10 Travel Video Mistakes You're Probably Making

Today I'm going to teach you how you can take your travel videos to the next level.
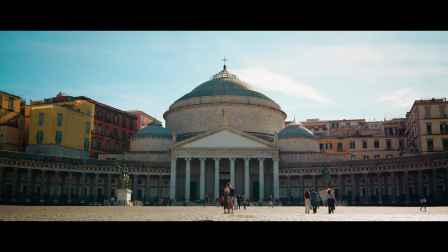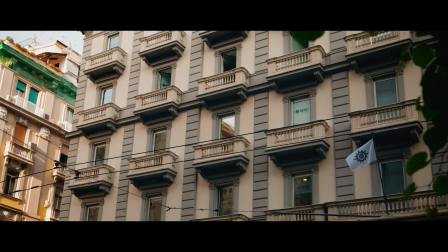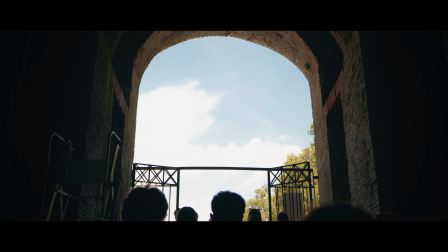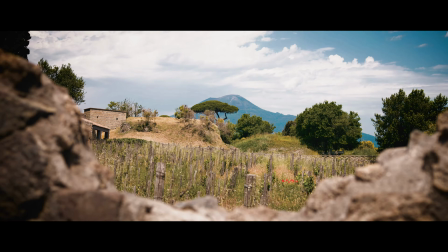That was a little travel video from my recent trip to Italy, and now I want to give you 10 tips on how you can also create travel videos that stand out. You don't need any equipment for any of these tips, so anyone can take advantage of this. So let's start off with tip number 1.
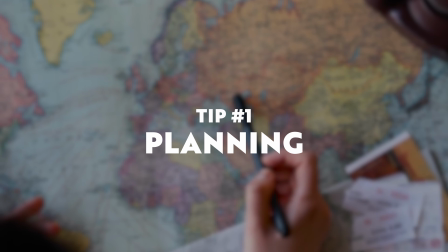(0:48)
Whenever you are going on a trip, it all starts with planning, and the same thing goes for your travel video.
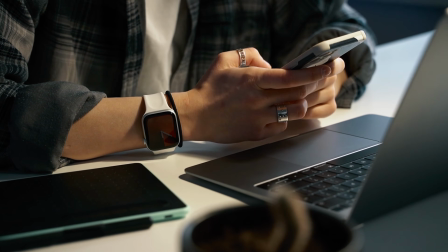(0:52)
Think about the things that are important for the destination you're traveling to and write down a list of the things that you should include in your travel video. Also think about how you want to portray the place you're going to and what you want to tell with your video.
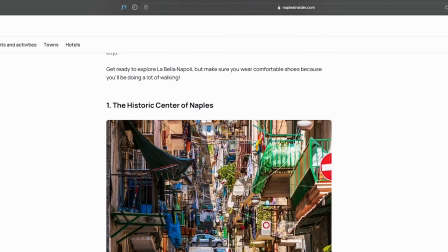(1:03)
For example, you can take a look at the list of the top sites to see in the place you're going to, and when you visit them, make sure to grab some footage of those.
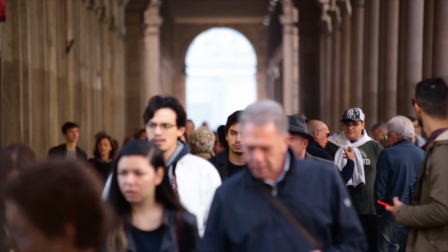(1:10)
Or maybe you want to tell the story of the people living in the city or about the food that they eat in the place. The choice is completely yours, but it's a good idea to think about what you want to tell with your video and then write down a list of things that you should shoot for your travel video, because that will make sure that you at least have some good footage to work with when you go back home and you don't just realize that you've got nothing decent to work with. The choice is yours, but make sure you plan out the video beforehand.
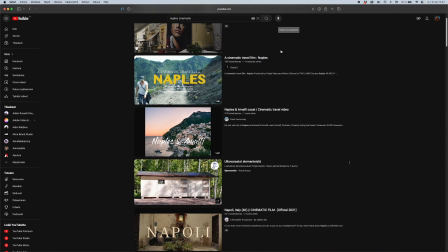(1:33)
It's also a good idea to take a look at some other travel videos from that same destination to give you some inspiration for your video. Now that you have traveled to your destination, it is time to start filming, and there are a couple of things to keep in mind here.
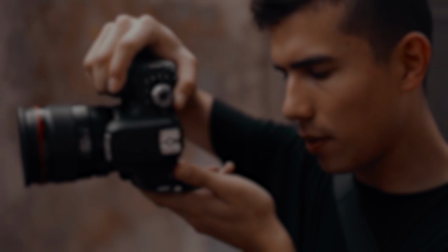(1:44)
First of all, you want to film as much as possible because you can always scrap the footage while editing, but you cannot go back and film more once you've landed back home.
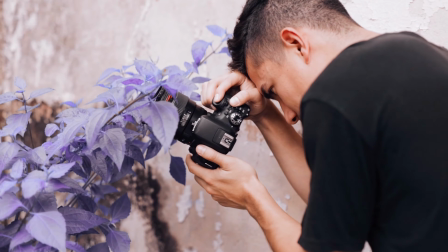(1:52)
So make sure you have enough footage, so film everything, including the stuff that you thought about beforehand. Also make sure that you film different kinds of things, so make sure you have wide shots and you have close-ups and you have everything in between,
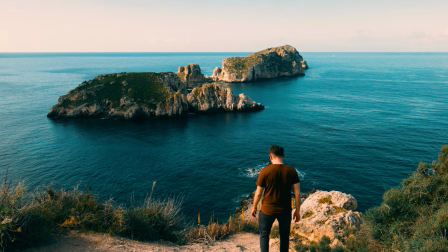(2:04)
because you can't really make a good travel video if all of your shots are too similar to each other.
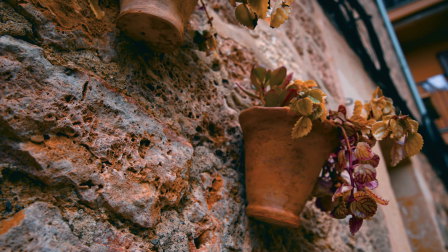(2:09)
Wide shots are excellent for showing the world around you, but close-ups and details will give a sense of what the place actually feels like. So make sure you have a large variety of different types of clips for your travel video. The second thing when it comes to filming is that you want to film in good light, and even though it is lovely to walk around in the midday sun, it's not the best time of the day to film your travel video.
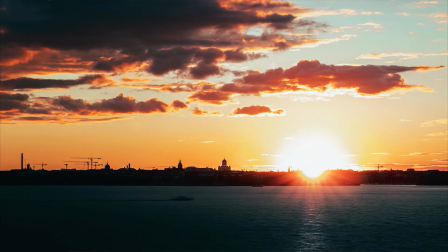(2:27)
The light will look a lot better and softer during sunrise and sunset, so filming at dusk or dawn will just make your travel video look a million times better.
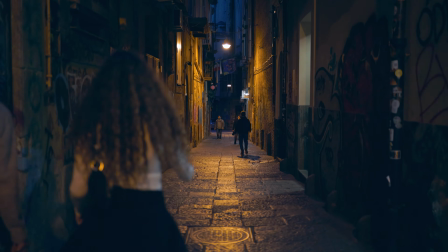(2:34)
In many cities, the lights at night can also look very beautiful and cinematic, so it's a good idea to capture some nighttime shots for your travel video as well. You might not want to use them, but it's a good idea to film them, because once again, when you go back home, you can't film them anymore. When it comes to creating a beautiful image, light is probably the most important factor, and sadly, midday sun just doesn't produce the best looking light when it comes to taking photos or videos.
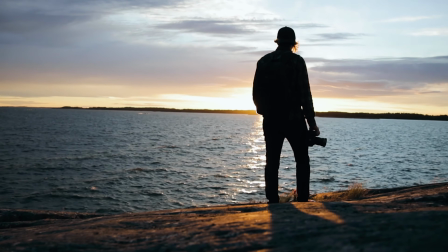(2:55)
So if you take advantage of the best looking light possible, your content will become a million times better.
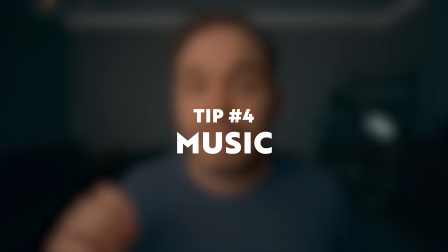(2:59)
It is just that important. One other insanely important thing when it comes to travel videos, or any videos for that matter, is the music your video has. Music plays a crucial part in creating a specific feeling or mood for your video, and it can also dictate the pacing of the edit of your video, so it's a good idea to find the perfect song before you actually start editing your video.
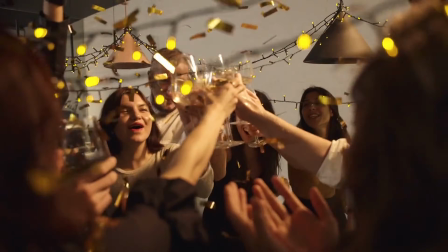(3:18)
Before searching for the music, you have to think about what type of a feeling you want it to have, so maybe you want it to be bright and upbeat, or maybe you want it to be cinematic and dramatic. There are tons of sites out there that offer music for your videos, even some decent free ones, but the one I use is the sponsor of today's video, Musicbed. They have one feature that is an absolute killer for finding the perfect song for your videos. If you have a song by your favorite artist in mind, or maybe a movie that you want your video to sound like, Musicbed's AI-powered search by song is an absolute lifesaver.
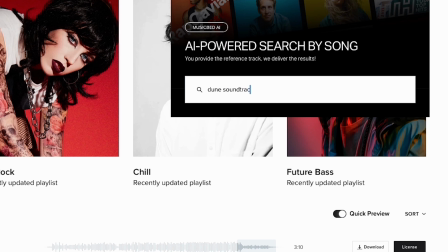(3:46)
Let's say I want my travel video to sound like the movie Dune.
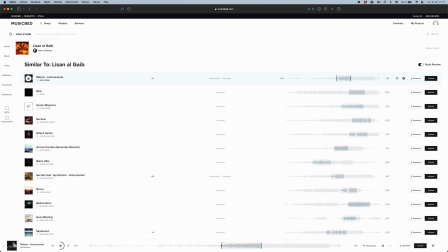(3:48)
I can literally just type in Dune soundtrack, select the song I want, and just like that I have a ton of options similar to the masterpieces by Hans Zimmer. Or if I want to make it more upbeat, I can even go on Spotify and grab a link by, let's say, Avicii, and then find songs similar to that one. Or basically anything else you can come up with.